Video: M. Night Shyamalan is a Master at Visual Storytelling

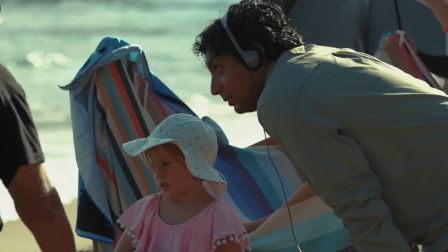This is where most people lose interest in an upcoming movie. At one point he was the next Spielberg.
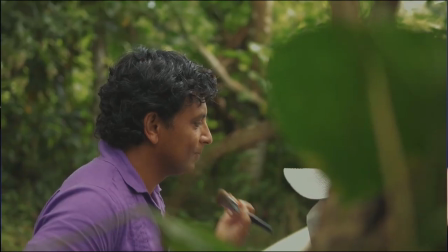Now his name evokes derision. I don't want to go too far down Knight's history as a filmmaker, we actually covered that in our previous video about him.
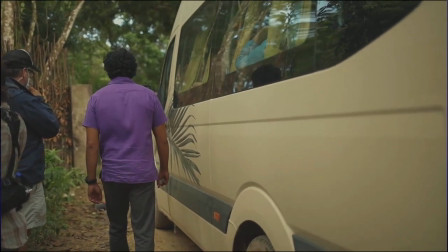Instead, I want to focus on the inclination of modern movie audiences to dismiss his work outright, often acting like they are better than him. You don't have to like his movies, this isn't an apologetic on his work, I'm not trying to evangelize you, but I do want to remind you of something, something that gets lost among the very valid criticisms of Shyamalan's work. That being, though he does have weaknesses as a storyteller, Shyamalan is actually a gifted visual storyteller.
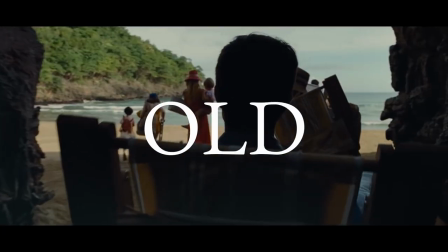Look no further than his latest film, Old. Here we have the expected Shyamalan ingredients.
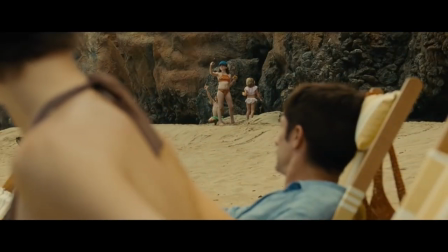There's a Twilight Zone-esque premise, elements of horror, the pacing of a thriller movie, a self-cameo and a final plot revelation that sheds new light on the story.
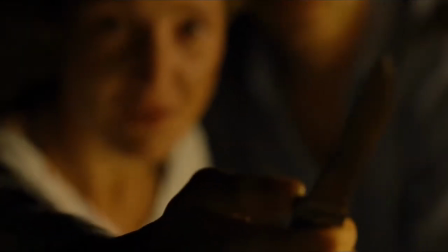You know, a twist. Maybe this worked for you, maybe it didn't. Personally, I thought it was a total blast and had some of the best pacing of his career.
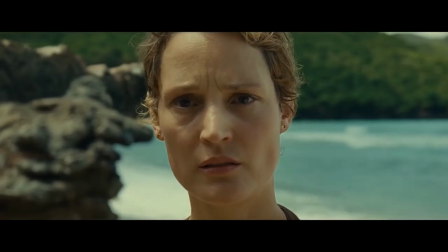The stakes escalate at a rapid rate, taking full advantage of the possibilities laid out in the premise.
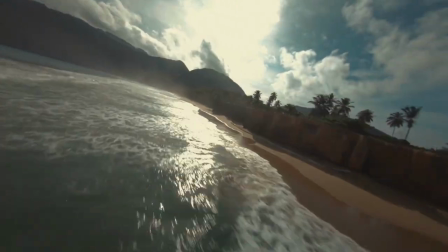But more importantly, I found his use of cinematic language to be the most interesting aspect of the movie. What I love about Shyamalan on the most is that he's really dedicated to using the visual medium, the lens to mirror the themes on the page. I know this isn't like unique to his work. A lot of directors are trying to use the visual lens to mirror the story, but what Shyamalan does is he pushes this to the limit. And what we were trying to do with the language was use the cinema verite Australian new wave language of movement and zooms,
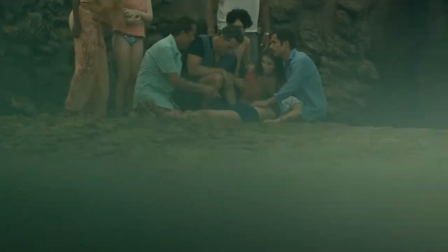almost like it's random and it's fluctuating and alive. Like time, the camera in old often treats the characters indifferently.
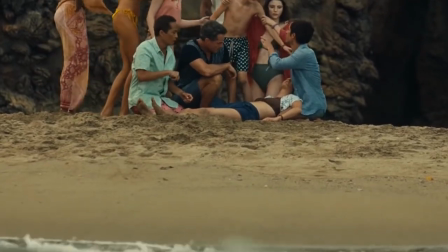Humans are infinitesimal blips in the history of the universe. Our lives are fleeting.
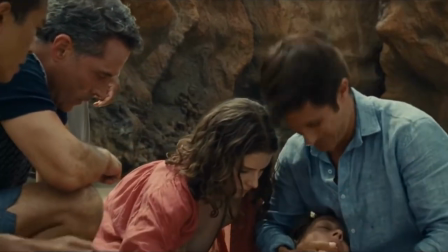Time races past us. This is clearly the message of the movie. And Shyamalan is constantly using the camera to express that.
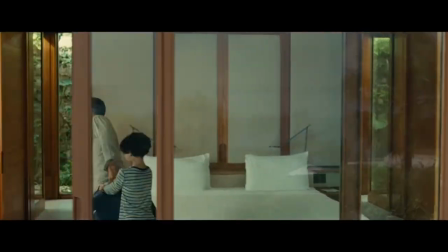Notice how Knight pushes the frame past the characters speaking, only to have it come back, as if the camera is washing over them like the ocean tide.
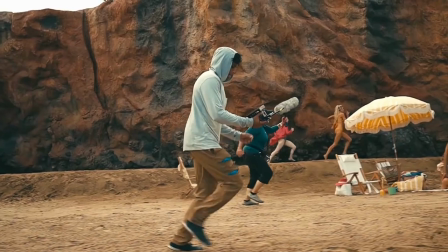Or, for instance, notice how he often fills the image with negative space and pushes the characters to the very edge of the frame.
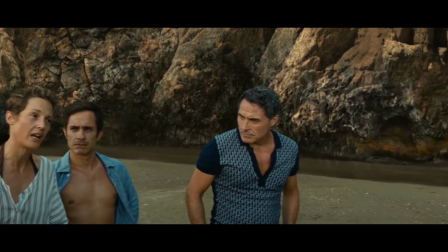Sometimes the person speaking isn't even visible.
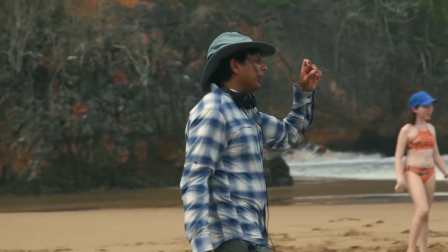Not only does this add to the visual motif and theme that time is pushing past the characters, it also adds feelings of dread and unease.
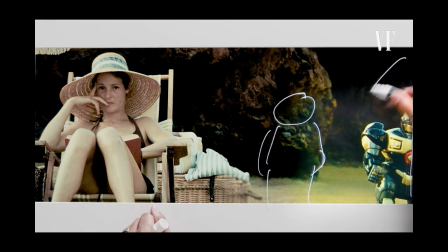I often do this where I cut someone's face off. That creates a situation for me emotionally where it's unknowable.
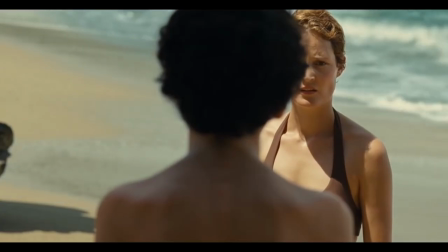Part of the person is unknowable or hiding. Personally, night's delay in showing the aged children had me leaning forward in my seat.
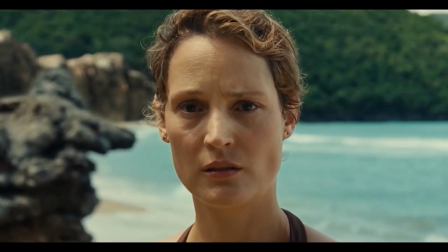Instead of jump cutting right away to close-ups of the children's aged faces, something I think many directors would have gone for,
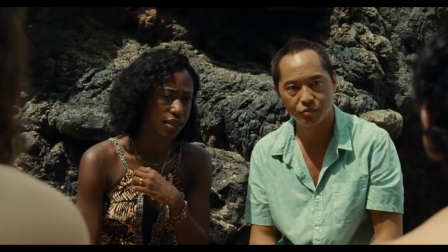Shyamalan frames the now grown children at the edges of the screen, only the backs of their shoulders visible.
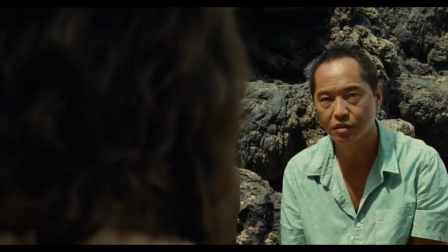We infer their horrifying aging through the expressions of another set of characters.
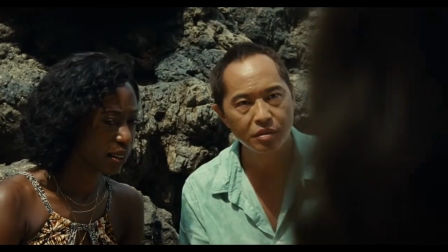As if to tease us, the camera glides to the left, leaving the kids beyond the frame.
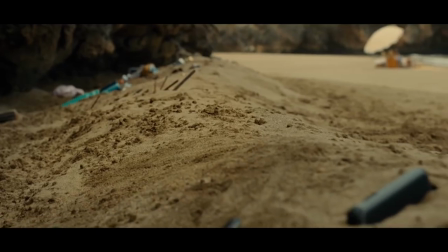The anticipation is killer.
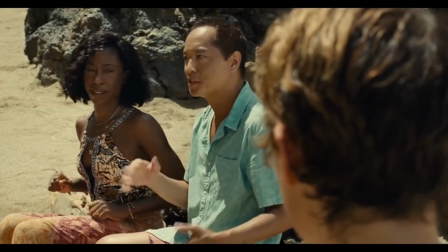Even his choice to have the mother enter the frame on the right, facing away from the camera, and then bounce immediately out of the frame is… odd. But that's the point, Shyamalan is playing with conventional framing strategies on purpose, and we know this isn't an accident because he uses this unorthodox framing right at the moment when the characters in the story are feeling jarred,
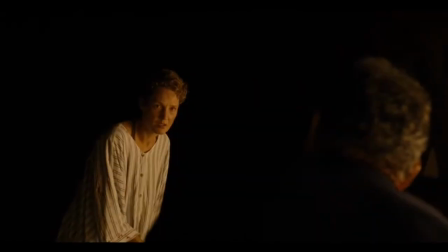just as he wants you as the audience member to feel jarred. Again, he is using his visuals to mirror the events in the story.
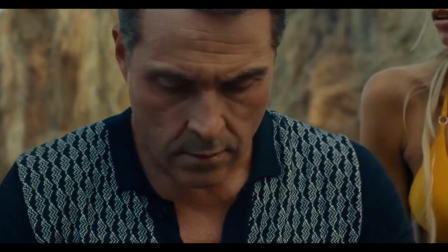Every angle and frame is trying to elicit something in the viewer or highlight a theme of the movie.
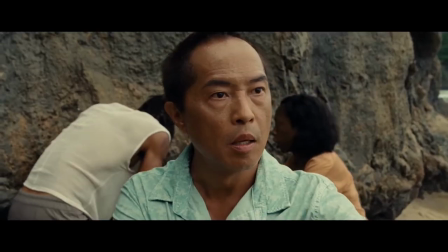Maybe you didn't like it or it didn't work for you, cool. But to suggest he had no idea what he's doing is a stretch.
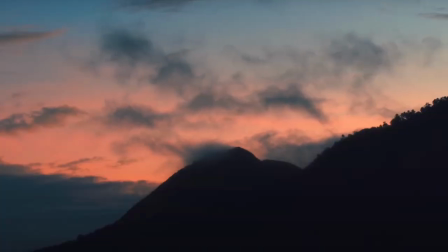He clearly has a plan with his visual approach. And that plan is more often than not, very interesting.